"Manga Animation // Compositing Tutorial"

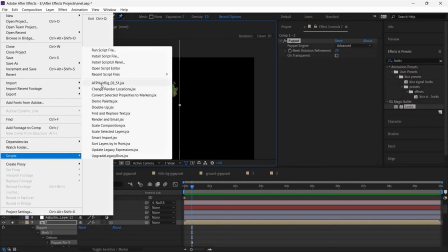493s
Once done, we will use a script called AFP Hair Rig to automate the movement.
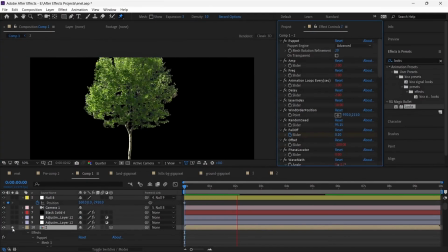498s
In the next part, this script is explained in detail, so don't worry about how it works for now.
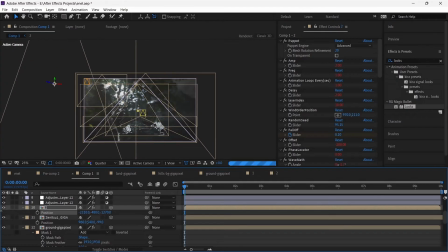504s
You can change a few settings like amplitude and delay to give it a more natural look or just copy what I am doing.
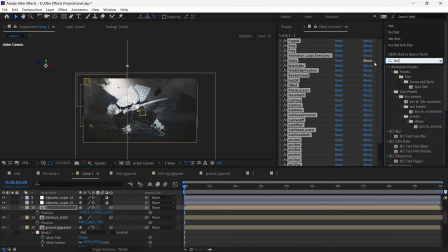510s
Once done, set the position of the tree and add BCC Fast Lens Blur to give proper depth to the scene.
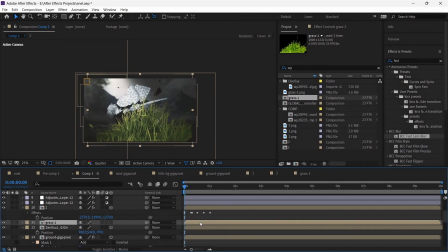519s
Now, do the same process for grass as well.
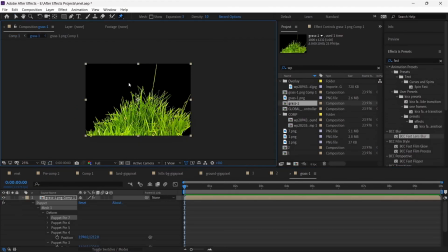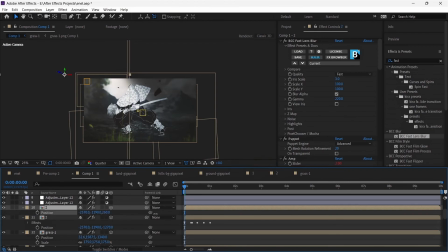543s
Duplicate the tree layer a few times and change their position to give a forest look. Remember, you can use different tree layers with different motions. In my case, I am only explaining the basics, so I duplicated this layer.
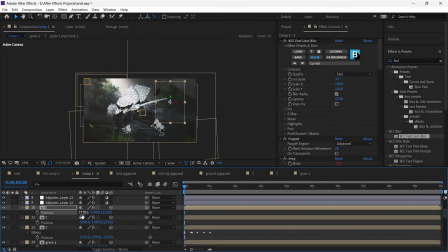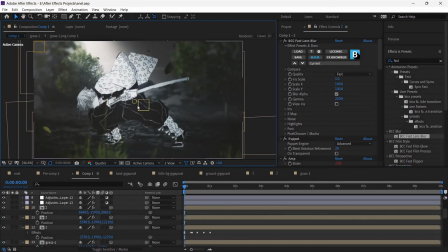566s
This is the basics of composition, but it's not over yet.
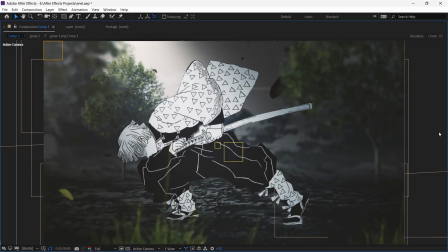570s
Once character animation is done, then the final composition will be done by making Zenitsu interact with the background. For the next part, character animation is explained in detail.